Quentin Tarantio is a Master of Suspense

Some critic said something to the effect of, Tarantino will never be a master of suspense because he's too far in love with minutia.
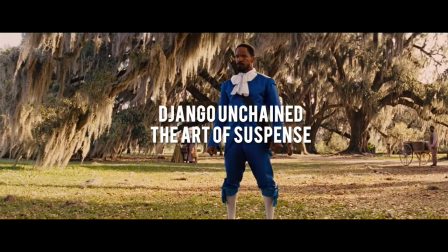(0:14)
Like Tarantino's earlier films, Django Unchained has some over-the-top action scenes,
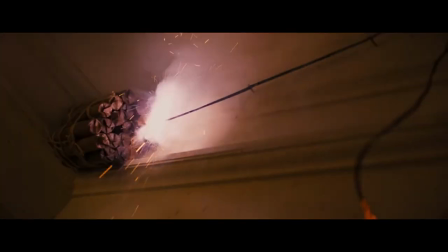(0:20)
which is now a staple of Tarantino movies, but it also has something less spectacular that might even be more exciting.
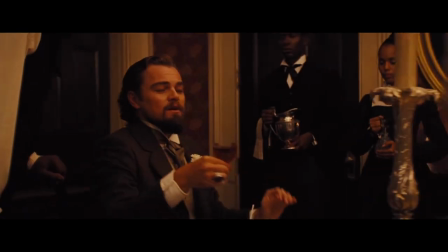(0:28)
Suspense. When I saw Django Unchained I was especially on the edge of my seat at the dinner sequence in Candyland.
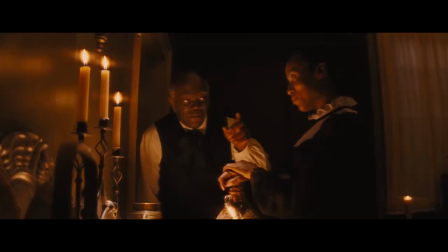(0:35)
The sequence works as an escalation of unease, suspense and then fear.
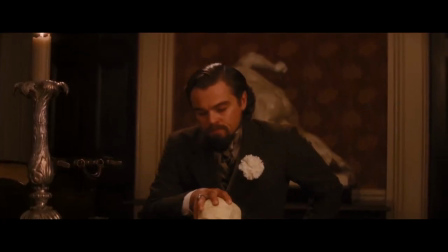(0:40)
This escalation is very engaging and demonstrates how a 23 minute long dinner scene with characters only talking can be so exciting.
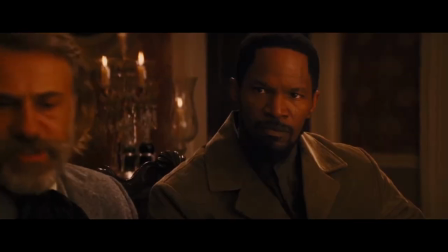(0:48)
What makes this sequence so exciting? How does Tarantino manage to keep the audience's attention and suspense going through such a long dinner scene?
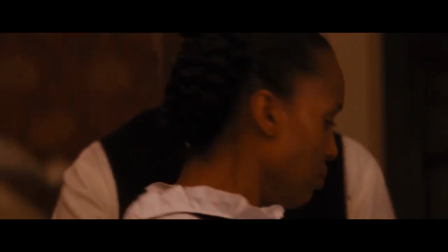(0:56)
This is what I'm trying to figure out. That's why I'm going to take a closer look at the anatomy of this scene.
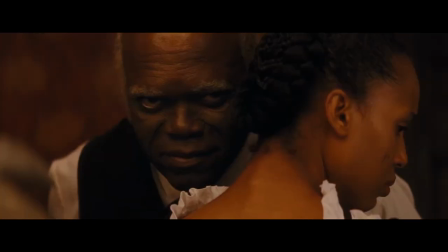(1:02)
I'm going to look at the cinematic tools Tarantino has employed to compose the exciting dinner scene in Django Unchained.
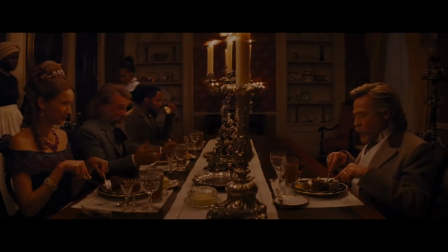(1:13)
Since this dinner scene happens halfway into the movie, here comes a little recap.
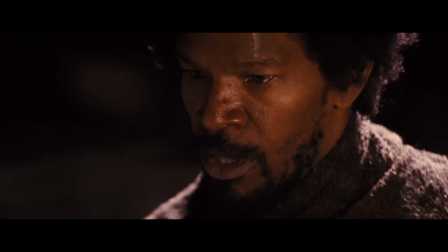(1:19)
The movie starts with Django being freed from the German bounty hunter Dr. Schultz so he can identify some men.
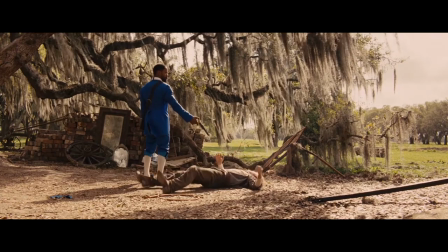(1:26)
Jango obliges. After this Jango wants to save his wife Bromhilda from slavery.
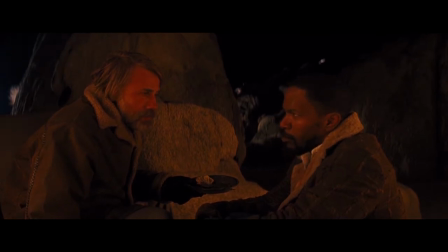(1:32)
Chultz and Jango develop a friendship and during the winter Jango improves as a bounty hunter.
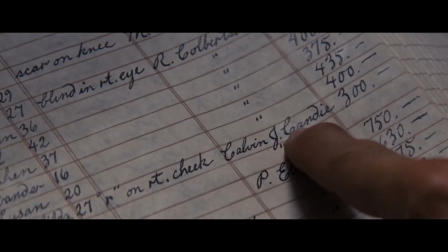(1:37)
They travel to Mississippi and discovers who owns Bromhilda. Chultz hatches out a plan of how they're going to get her back.
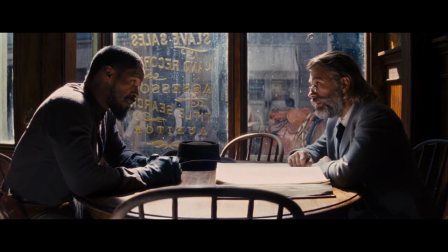(1:44)
Chultz will pretend he's going to buy a Mandingo fighter from Calvin while Jango will be pretending that he is a Mandingo expert.
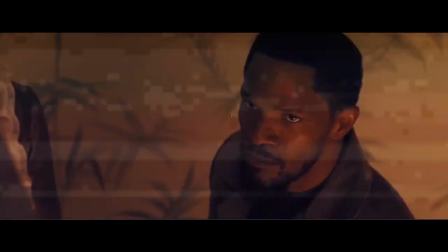(1:51)
There to advise Chultz. At the midpoint of the story, they meet the film's antagonist, Calvin Candy.
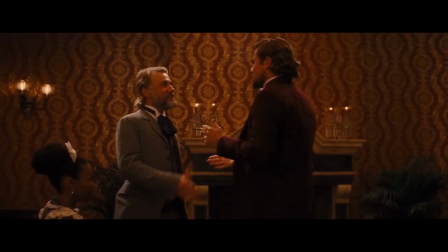(1:58)
The plan works and they get invited to Calvin's plantation, Candyland.
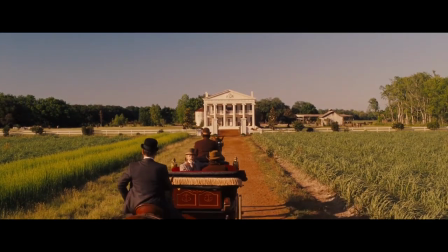(2:03)
When they arrive in Candyland, they meet Bromhilda and in secret tell her about the plan to rescue her.
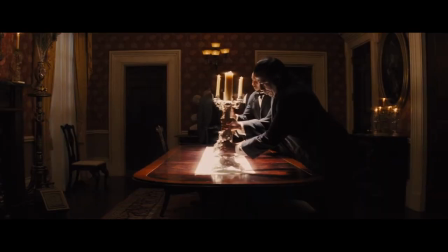(2:09)
Later that evening, it's time for dinner. Up to this point, Tarantino has developed Django and Schultz in a way that makes us empathize with them.
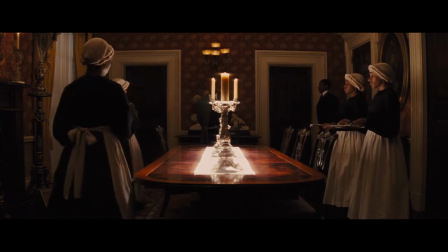(2:16)
This is highly important for us caring if it goes wrong or not, which is the foundation suspense builds on. But it's only a foundation. To create suspense there has to be conflict. They gotta go, save Brumhilda from the terrible Calvin Candy.
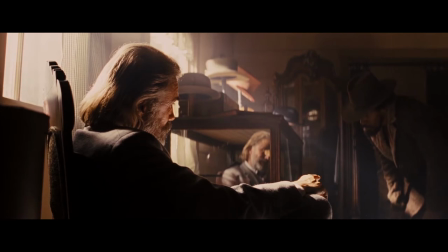(2:29)
A more interesting element in how Tarantino creates suspense is that he writes stories where the main characters have to pretend to be someone they're not.
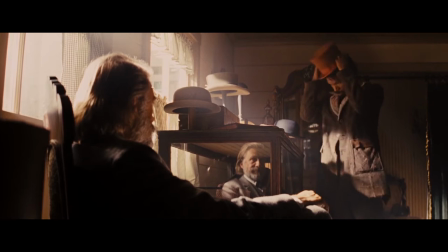(2:40)
Already before the dinner starts there's suspense, are they going to get busted? This is something Tarantino often likes to do with his characters.
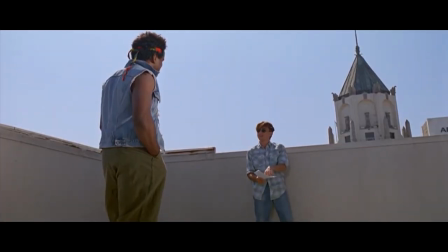(2:48)
He has done it in almost every movie he has made.
I gotta memorize all of this.
In Reservoir Dogs, the whole movie revolves around a cop who pretends to be a rubber.
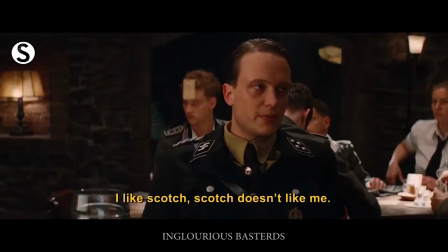(2:57)
In the nerve-wracking bar scene in Inglorious Basterds, there are Americans pretending to be Nazi soldiers.
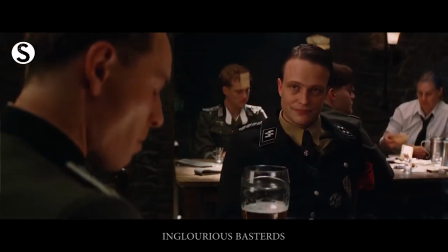(3:03)
A trademark for Tarantino is the focus on characters and dialogue. And in this case... Dialogue as a mechanism for suspense.
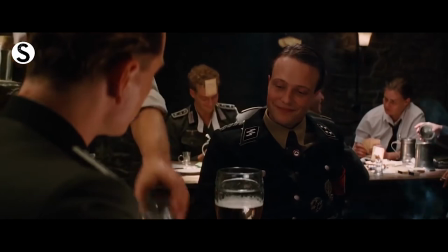(3:11)
Not surprisingly, he likes to create suspense not from only external situations, but from the characters themselves in dialogue heavy scenes.
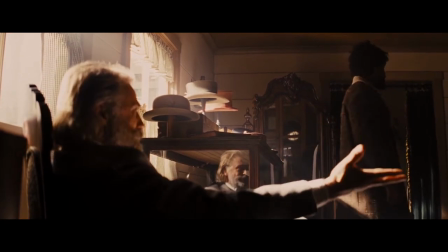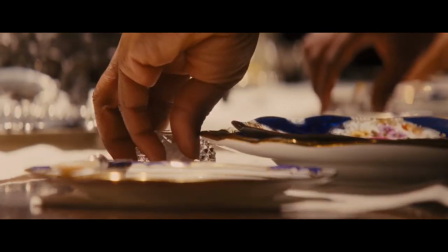(3:24)
The table is set, the plan is in motion and we're now ready to see how Django and Shultz are going to trick Calvin Candy.
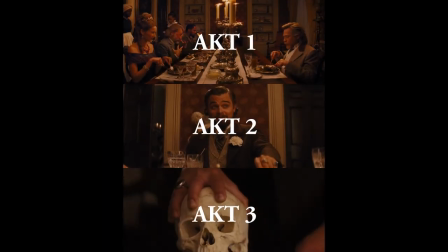(3:31)
Like all stories, the dinner scene itself is divided into three acts and is made up of six scenes.
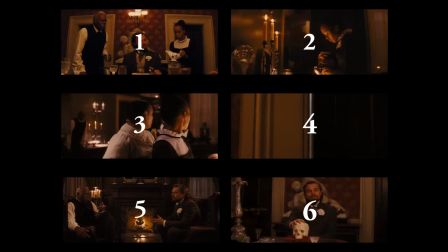(3:38)
Here I will examine each scene as the suspense builds from one to the next. Scene one starts with Steven displaying his authority in the kitchen.
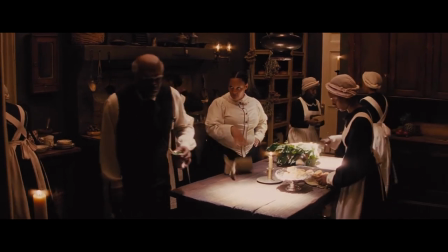(3:47) Get your big cutty ass out of the way.
He continues into the dining room and we get a nice introduction to the dinner party.
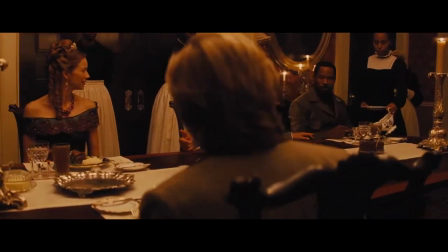(3:54)
Through a long take that lasts over a minute, this take visualizes how the kitchen is located in relation to the dining room, which will become important.
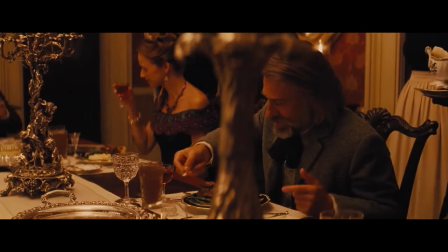(4:03)
They talk about Mandingo fighters, there's pleasant atmosphere and stability in the scene.
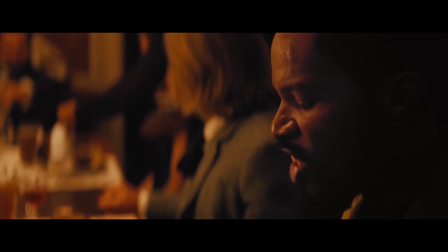(4:08)
The long shot comes to an end at Django.
Samson the champion. The mother too pretty good.
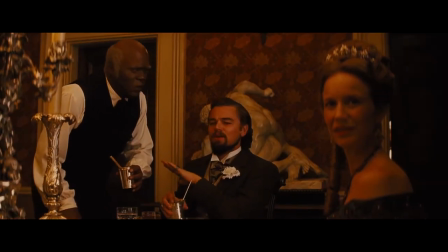(4:14)
Everyone reacts to his statement. Not only is Django a former slave who now dines with the white slave owners, but he contradicts Calvin.
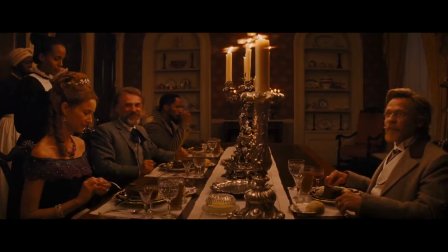(4:22)
This reinforces how he's like a fish out of water.
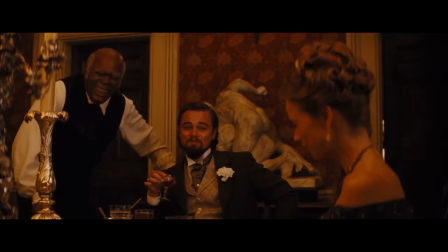(4:26)
This sets up potential suspenseful moments, but nonetheless Django and Chultz portrays their characters skillfully and convincingly.
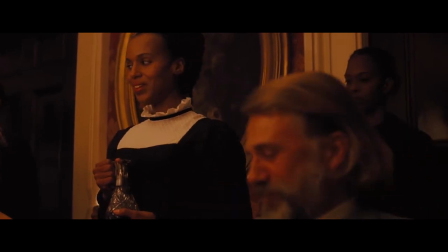(4:35)
Chultz tells Calvin how nice it's to speak German, his first language with Bromhilda.
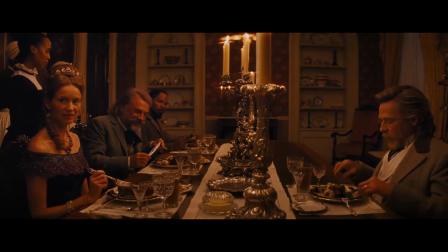(4:40)
He tries to fake a romance between them, so he can add her to the purchase of the Mandingo fighters.
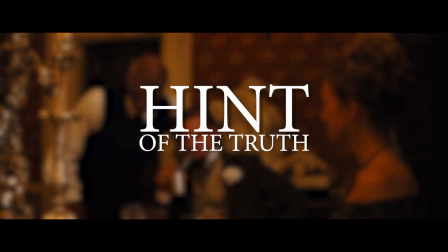(4:46)
But then a hint of the truth surfaces.
I don't know, doctor.
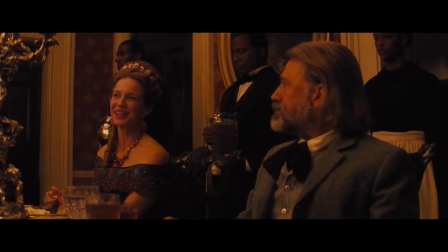(4:51) You can lay on all the German sweet talk you want, but it looks like this pony's got big eyes for Django.
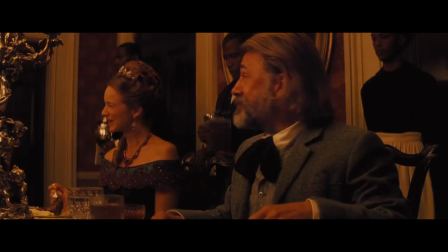(4:58)
For a moment, there is uncertainty for our protagonists. But Schultz skillfully hides the truth by flourishing a witty line.
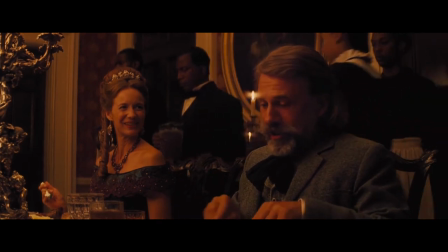(5:06)
They think they're safe again. No one reacted. No one, but Stephen.
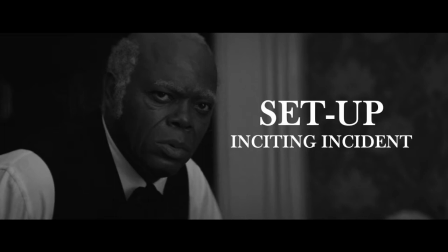(5:11)
Until now, the scenes have worked as a setup, but it's not until now that suspense is introduced. This moment in the dinner sequence you would call the inciting incident, which is the sparta will ignite the suspense that follows.
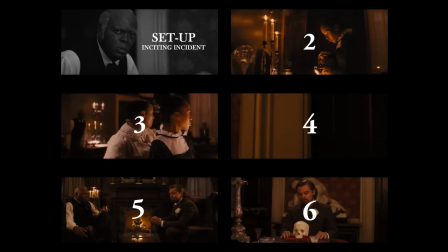(5:23)
Without this incident, there's no suspense to build upon, and everything will go according to the plan.
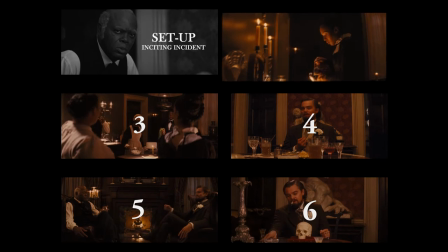(5:29)
But Stephen noticed, and now there's uncertainty. Scene 2, Steven instantly follows up on his suspicion.
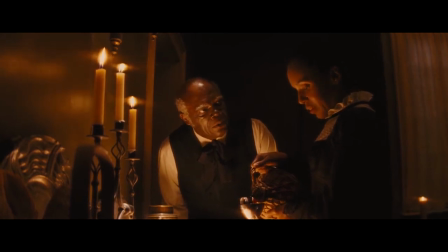(5:38)
Brumhilda pretends not to know Django, Steven pressures her, she manages not to crack. The interrogation happens in 1.45 second long shot, where both the camera and Brumhilda are standing completely still, techniques that make the interrogation seem a lot more threatening and intense.
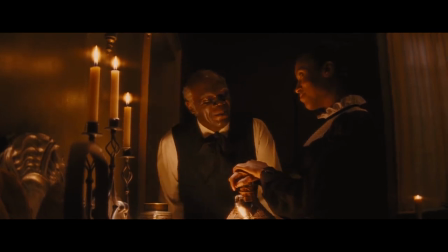(5:57)
After a while, you expect a cut. Either conscious or not, it's expected that something will happen.
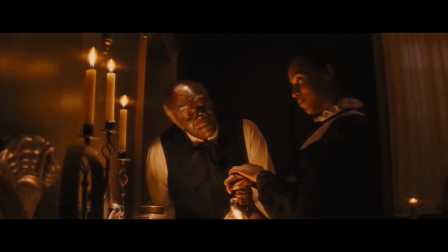(6:03)
In itself, this type of editing builds suspense, and the more time, the more you expect something to happen.
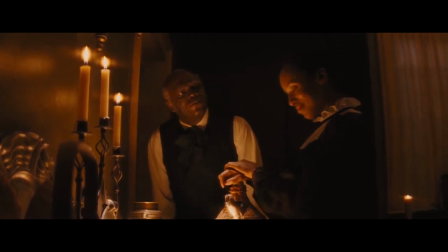(6:10)
When the shot is locked down so long, it seems like Steven is observing her. No cuts, he stares at her, he doesn't look away.
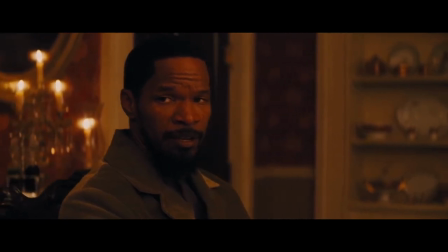(6:17)
When it finally cuts, it cuts right to Django, not knowing what happened. This is what suspense is really all about.
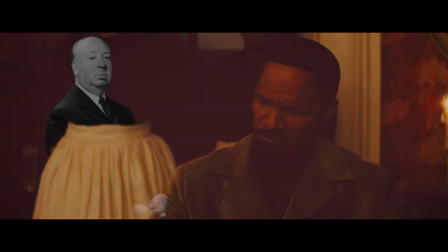(6:23)
The master of suspense himself said this about suspense.
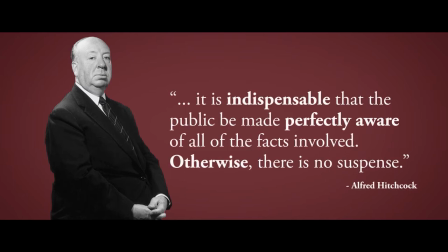(6:28)
It is indispensable that the public be made perfectly aware of all the facts involved, otherwise there is no suspense.
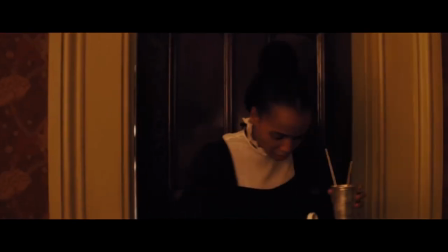(6:35)
That entails that the audience needs information from the director, and here Tarantino starts to show us.
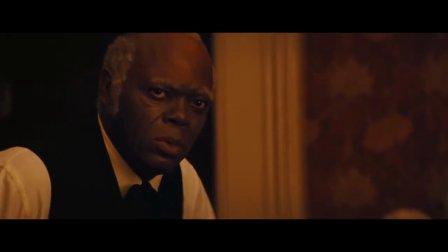(6:41)
If you didn't show Steven's suspicion, there wouldn't be any suspense, and then the climax would have been a shock.
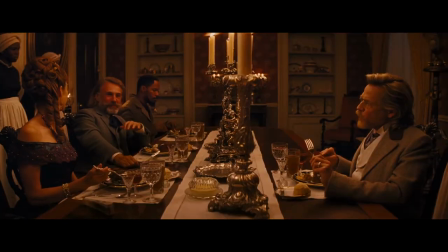(6:47)
Hitchcock explains the difference between shock and suspense in what he likes to call bomb theory.
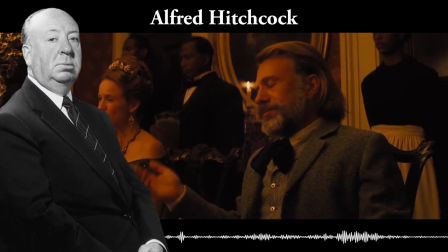(6:54)
You and I sitting talking will say about baseball. We're talking for five minutes.
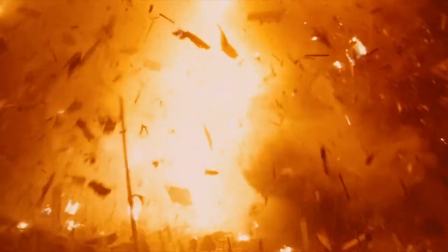(7:00)
Suddenly a bomb goes off. According to Hitchcock, this only delivers 10 seconds of shock,
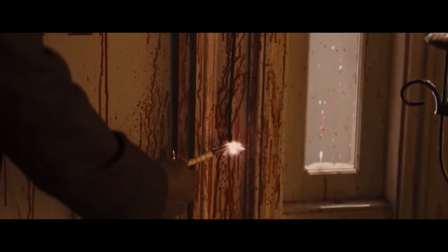(7:07)
but if in the same situation you were to show a ticking bomb beneath the table, that would be suspense.
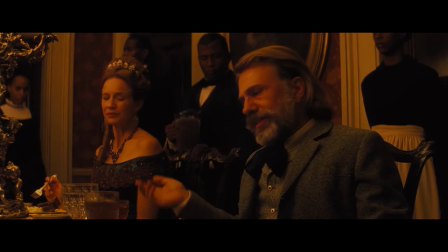(7:12)
The bomb is just an example, a metaphor for how suspense is created.
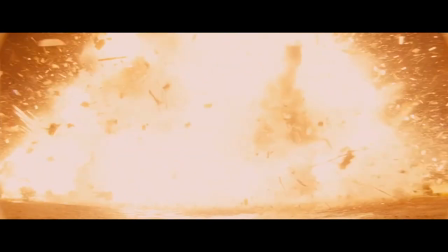(7:17)
In the dinner sequence, bomb theory is generally used twice.
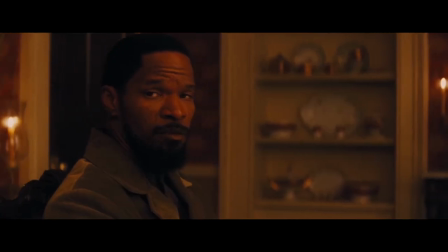(7:21)
The first time Steven becomes the ticking bomb and when it cuts to Django, who acts like he's a Mandingo expert, it represents the baseball talk.
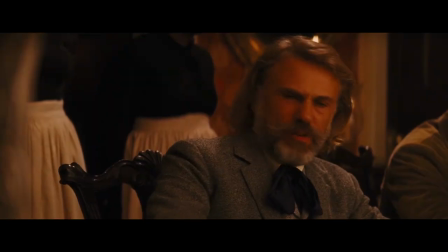(7:30)
This will be more apparent through the next scenes. Charles buys the Mandingo fighter and then something happens.
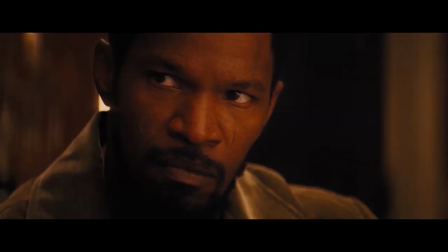(7:38)
Steven puts Django on the test by humiliating Brumhilda in front of all of them. The suspense builds by focusing on Django's and Steven's eyes.
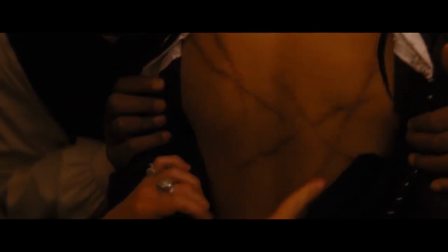(7:46)
Close-ups of Django reaching for his gun and the scars on Bromhilda's back.
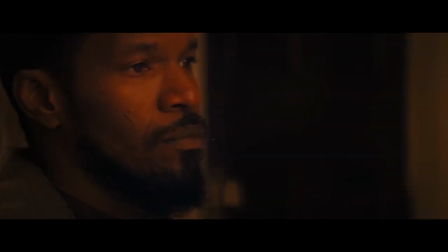(7:51)
Any time Django could be pulling that gun. But the humiliation is stopped. Django lets go of his gun and looks down at the dinner table.
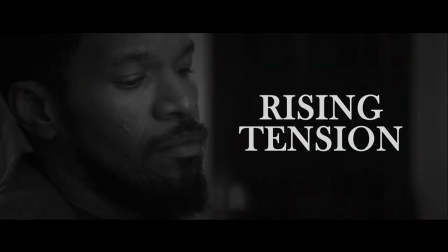(7:59)
Django is being inspected and there is rising tension. Now their plan is in danger by the fact that Steven is watching them closely.
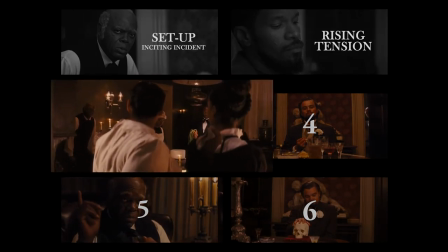(8:07)
Scene 3. Steven confronts Bromhilda and tells her that he knows that she knows Django.
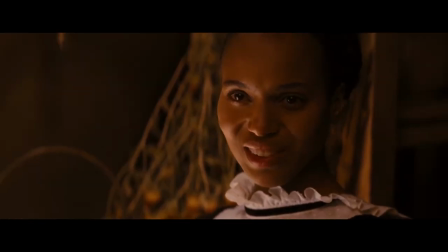(8:13)
Again, Tarantino gives us this information in the kitchen, which Django and Schultz do not have access to.
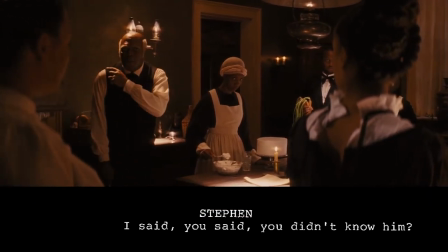(8:19)
Steven is relentless and hurls questions at her.